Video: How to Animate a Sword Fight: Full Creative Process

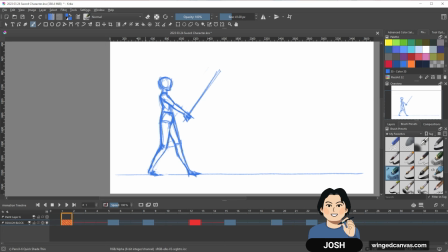12:18 You can see that frame 1 runs for 3 frames in between before it hits frame 5. And that's because I want this first position to be a bit of a holding position so that it's not as fast in the transition.
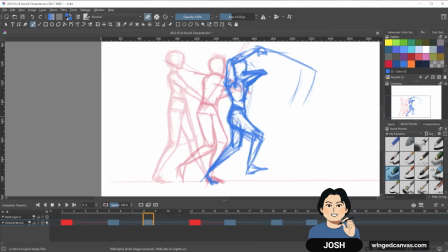12:31 And then these ones only have 2 frames in between because I want this to be a fast, energetic sword swing.
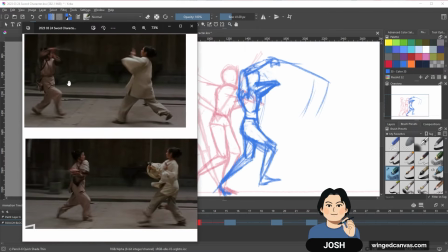12:37 And because this is the major uppercut, again, I want it to hold a little bit so that there's a little bit of slowing down emotion. And then we immediately swing over, and again, very quick swing. So that's why there's less space.
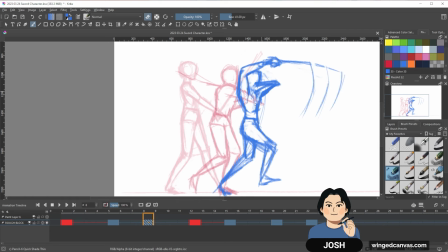12:49 But that's why I do it. I know that if you're doing this traditionally, well, obviously you wouldn't have these gaps,
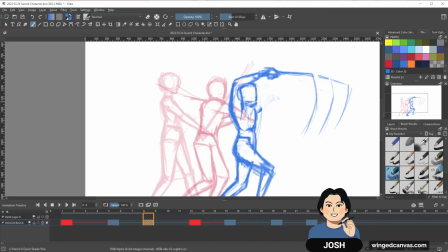12:56 but that's where you would start making notes to tell the animators under you, if you were the supervising animator,
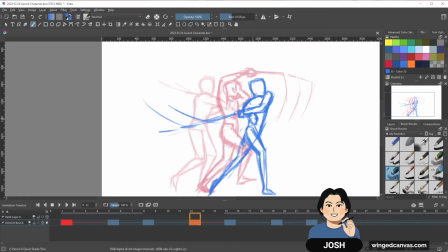13:02 to just let them know or give them the animation planning chart sheet,
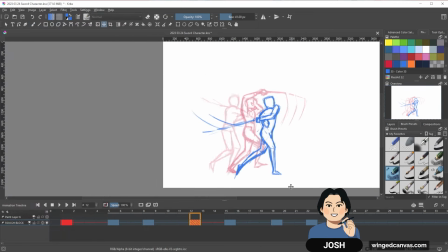13:05 just letting them know like this is what the sequence is and this is how long this pose should be, how long you should hold it,
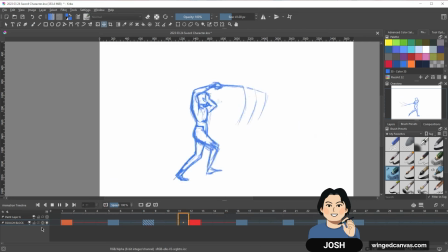13:11 and all that kind of stuff. But yeah, so I'm trying to recapture this phase, but in terms of exaggeration,
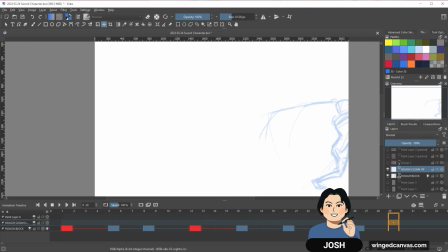13:19 what I'm trying to do is capture this like weight in the leg just like a little bit more, and also the sword movement.
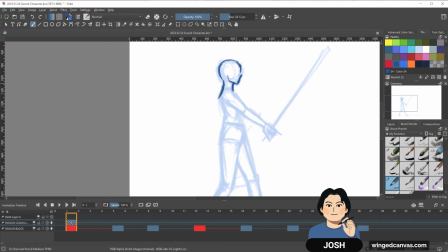13:26 Even though it's blurred,
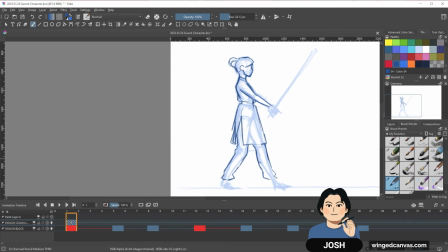13:27 I want to capture that sense of her bringing and flipping that sword really quickly to capturing that momentum.
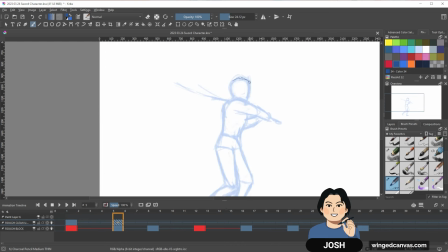13:35 So I think the sword is actually here. So the hilt is here, but I want to have a bit of motion trail.
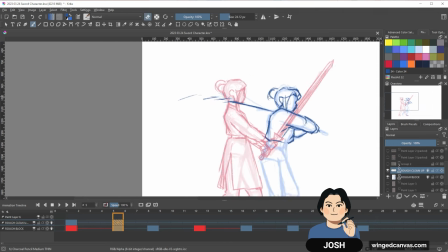13:43 So maybe I won't put that one there for now.
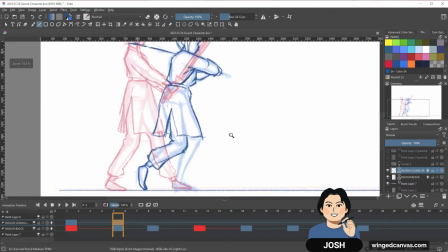13:46 It is definitely like a bit tricky because the photos that I'm using can only show so much.
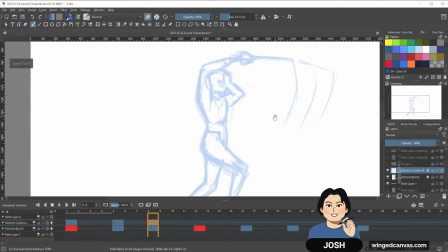13:52 So I have to actually extrapolate a little bit. So even though I'm just essentially copying the footage, there's a lot of unknowns.
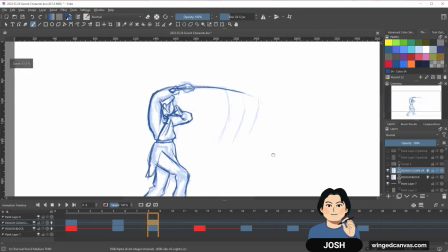14:03 You know, there's a lot of things that I'm like, oh, where is the head? What is the arm doing over here? What is happening?
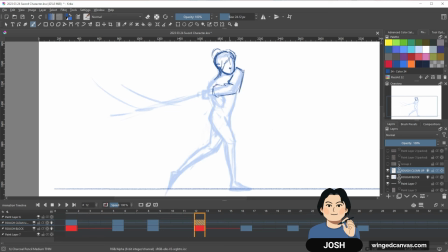14:07 What is going on? So I have to kind of infer and make decisions on my own as to like what is exactly happening.
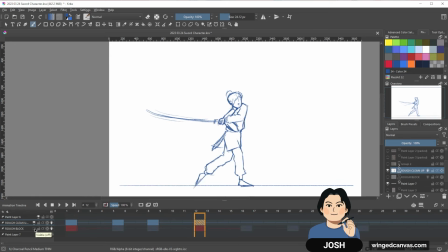14:14 But I want to make sure that this motion with the leg in the back is there.
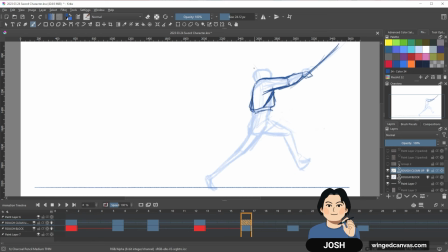14:19 And I want to make sure that they line up and that it's captured properly at the very least.
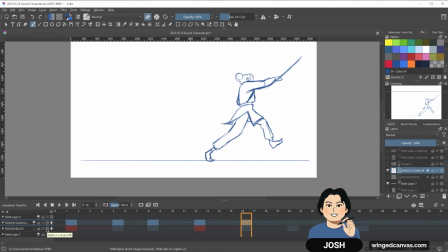14:25 And then here's the knee. It's going this way. I think this should be good enough. So I wanted the foot to just be touching the ground. I don't want it to be exactly like there. So I'm just going to move this up again. So lines up with the momentum. And this is what we have so far.
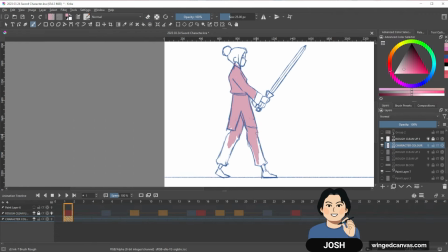14:43 I hope you enjoyed this part of animating with me. Up to this point, we've cleaned up the main keys and blocked in what the movement should be like.
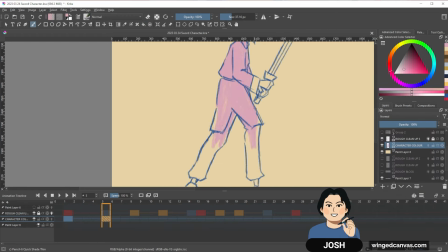14:50 In the next part, I'll be refining the movement further and really making sure the movements flow from one to the other.
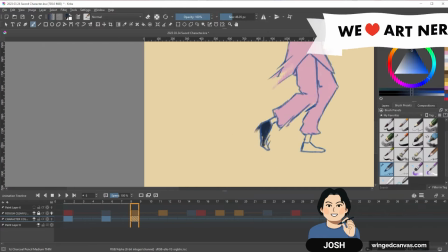14:56 If you enjoyed this walkthrough, check out our virtual classes where we have tons of classes taught by our amazing instructors.
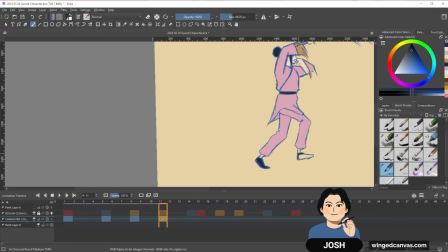15:02 We provide feedback as well as informative lessons and engaging projects.
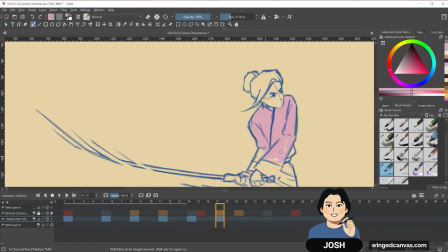15:06 Our classes range from drawing, painting, to digital drawing, as well as an animation mentorship class that I teach.
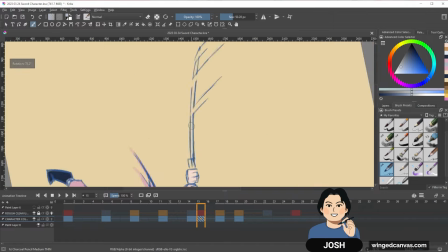15:13 We run through the fundamentals of animation, as well as fun mini projects to help elevate your animation skills.
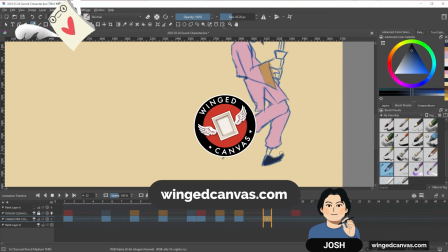15:19 So if you'd like to improve your art skills, check out our website for more information. Start today and level up your practice.
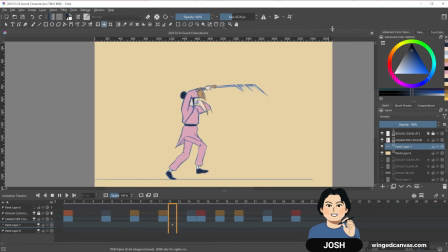15:26 If you learned something new, please like and share with a fellow art nerd. And if you love receiving quality free arts education, subscribe.
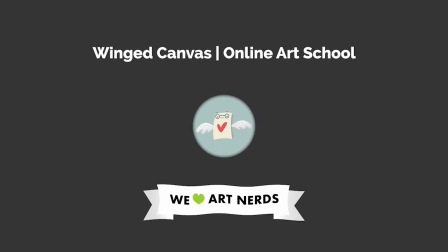15:32 Here's a couple other videos you can check out next.